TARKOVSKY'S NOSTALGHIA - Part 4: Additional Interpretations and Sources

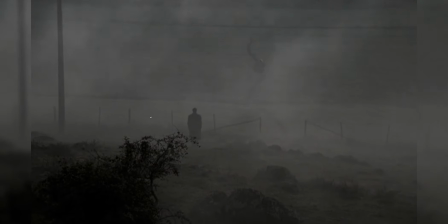(0:13)
After undergoing three long videos on nostalgia, we are finally close to reaching the end of this in-depth analysis,
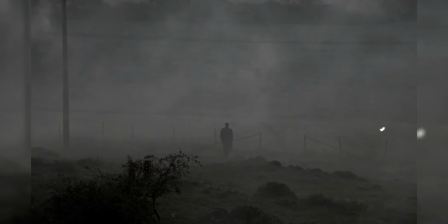(0:20)
which attempted to peel many of the film's layers,
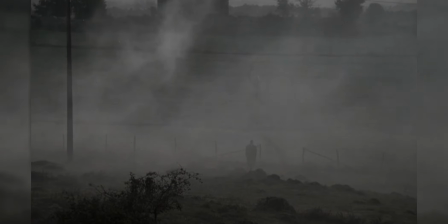(0:22)
with the aim of making it more understandable for an unsuspecting audience taken aback by the opaque nature of the film.
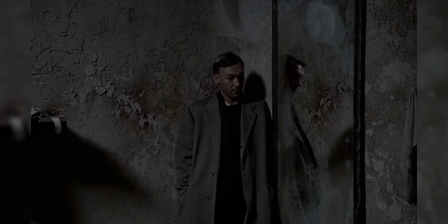(0:30)
Hopefully, the previous uploads succeeded in presenting a picture of the film that is transparent regarding its dialectical approach,
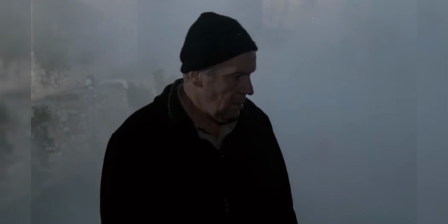(0:38)
main narrative undercurrents, and the aesthetic inspiration respectively.
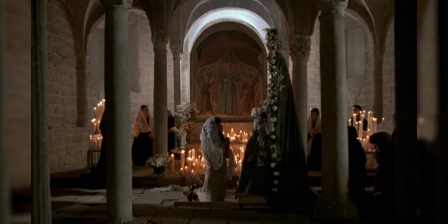(0:42)
The latest and last examination further surveys some of its additional literary and artistic roots,
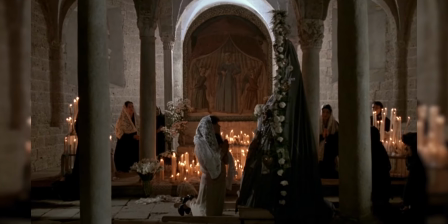(0:49)
possible autobiographical aspects,
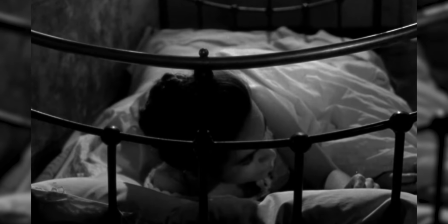(0:51)
its philosophic and religious inclinations of disparate cultures, while highlighting how certain novel elements in Tarkovsky's iconography are here successfully introduced,
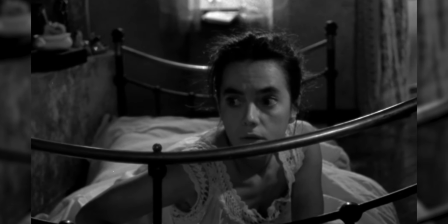(1:00)
as well as disclosing specific reflections in other works from Tarkovsky and different directors too.
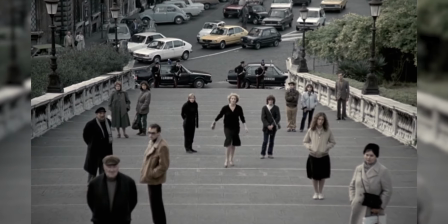(1:06)
Without further ado, let us delve into nostalgia one last time, and address some of its yet uninspected features stemming from its boundless spring.
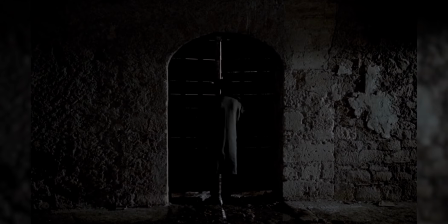(1:16)
Although several references to other directors and films have been acknowledged on the previous parts,
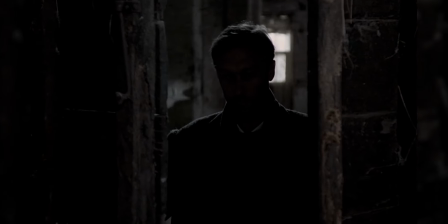(1:21)
there's still time to highlight a few more instances that summon into mind earlier and later works from both Tarkovsky and assorted filmmakers.
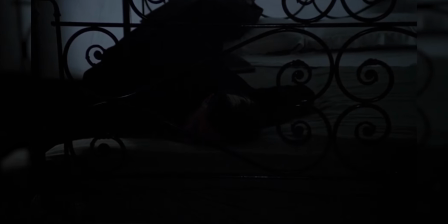(1:29)
Take for instance the slow dolly and zoom-in scene that follows one of Gorchakov and Eugenius moments of the unspoken temptation and restraint,
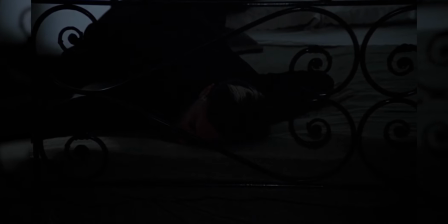(1:37)
highlighted in part 3 as one of the finest scenes in Tarkovsky's filmography,
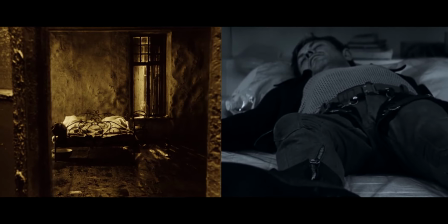(1:41)
and acknowledge its roots on scenes from both Solaris and Stalker, where the camera creeps in frontally into subjects lying in the bed.
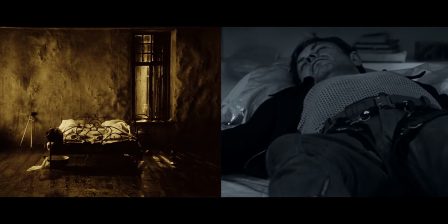(1:49)
However, in Nostalgia, the shot is taken further beyond, both in its spatial depiction and temporal extension,
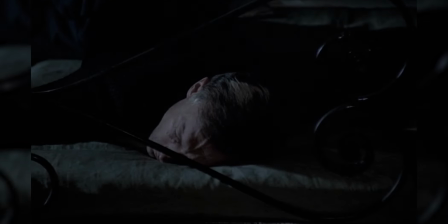(1:55)
intermingling the light play that characterizes Tarkovsky's organic conception of film with his emblematic reality-dream boundary fracturing as described in the same video.
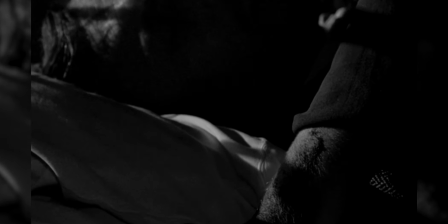(2:04)
Interestingly, one finds that in that ensuing dream, a feature that has also been noticed,
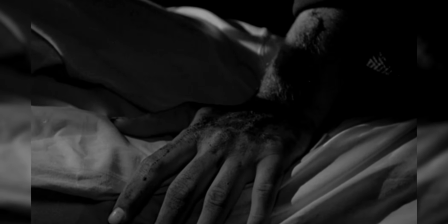(2:09)
the dirty arms and hands of Eugenie while standing over Gorchakov, can also be seen in a dream closer to the end of Solaris,
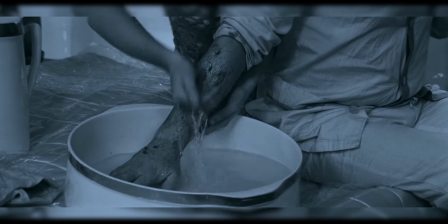(2:16)
where the main character, Chris Kelvin, has his dirty arms washed by his young mother.
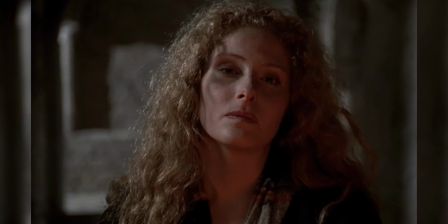(2:20)
Another feature that in Nostalgia is given a much subtour exposition, and which harkens back to a previous work from Tarkovsky,
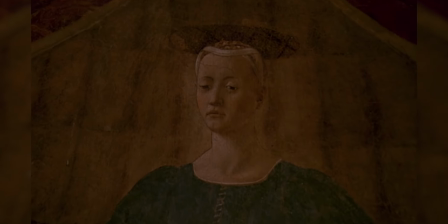(2:27)
is the reckoned inspiration for the depiction of female beauty through the works of Italian Renaissance painting.
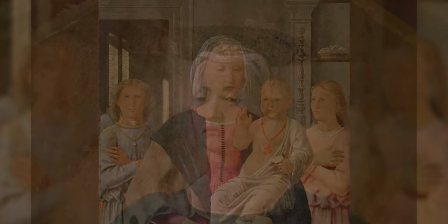(2:33)
In the aforementioned previous Part III,
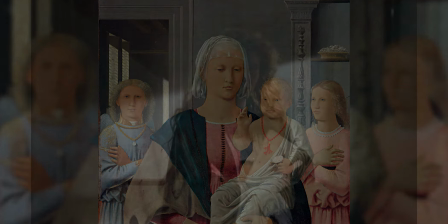(2:35)
it is disclosed the conspicuous influence of Piero della Francesca's sublime portrayal of timeless feminine beauty and the subtleties of light present in Nostalgia,
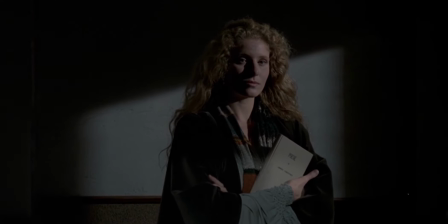(2:45)
specifically in regards to Eugenia,
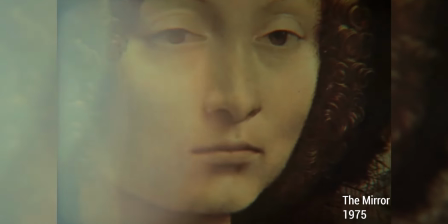(2:47)
but this reference to the ancient illustration of women in its most pristine contemplative state has been employed as well already in Zercalo, the mirror,
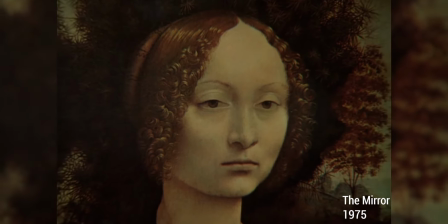(2:55)
though on that occasion the source used for that revelation has been drawn from Leonardo da Vinci's portrait of Ginevra de Benci,
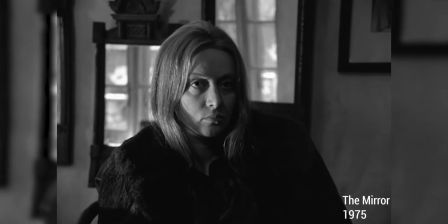(3:02)
once again laying out in the open the director's steadfast confrontation between Leonardo da Da Vinci and Piero D'Alfrancesca's contrasting natures in their art,
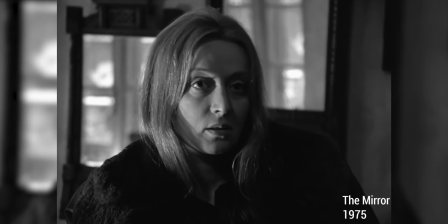(3:10)
as debated in The Sacrifice and addressed in a previous video as well.
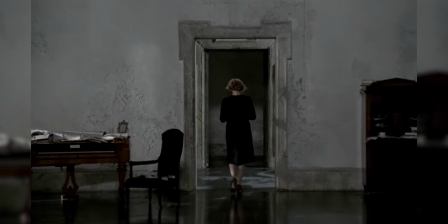(3:15)
At another occasion, nostalgia acts as inception ground and preparation for The Sacrifice,
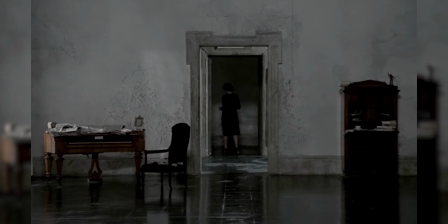(3:20)
this time around when referring to the main aesthetic of the film's indoors. More precisely speaking,
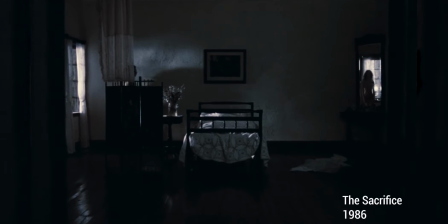(3:26)
one will notice that the influence of Danish painter Amershoi as examined in detail on Part 3 will once again pervade, in an even stronger fashion,
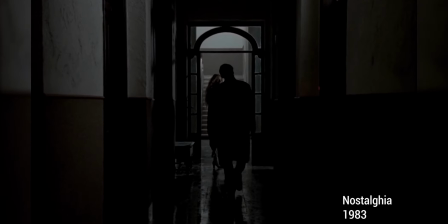(3:35)
Tarkovsky's final film.
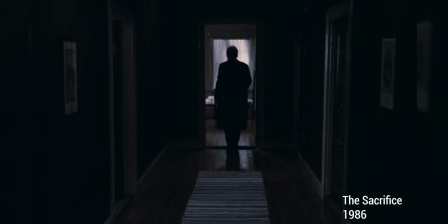(3:36)
In that last creation, the aesthetic approach that emphasized spaces and light with a formalistic design that enhanced the nakedness of surfaces,
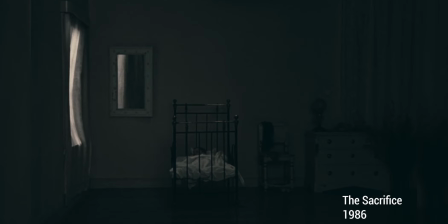(3:44)
plus the geometrical rigor and aesthetic arrangement of the interiors, as a reflection of the subject's cold and insulated psychological landscapes,
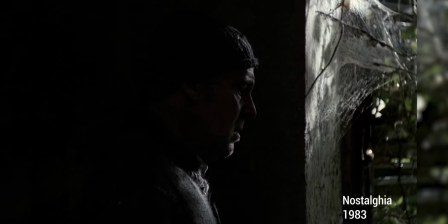(3:53)
is the logical progression and direct hair of the experimentation employed originally in Nostalgia.
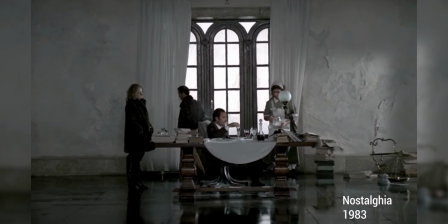(3:58)
It is even possible to discern the reoccurring presence of swinging curtains lightly fondled by the interior draught,
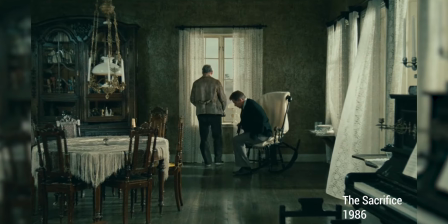(4:05)
that confer an extra layer of mesmerism to the already stunning and hypnotic canvas present in both the mirror and the sacrifice too.
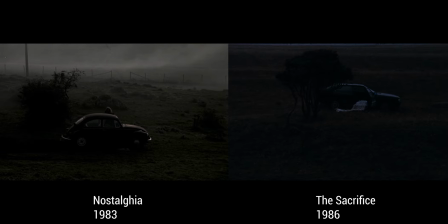(4:13)
One may likewise even see a resemblance of Nostalgia's shot after the opening credits evoked in A Dream from the Sacrifice.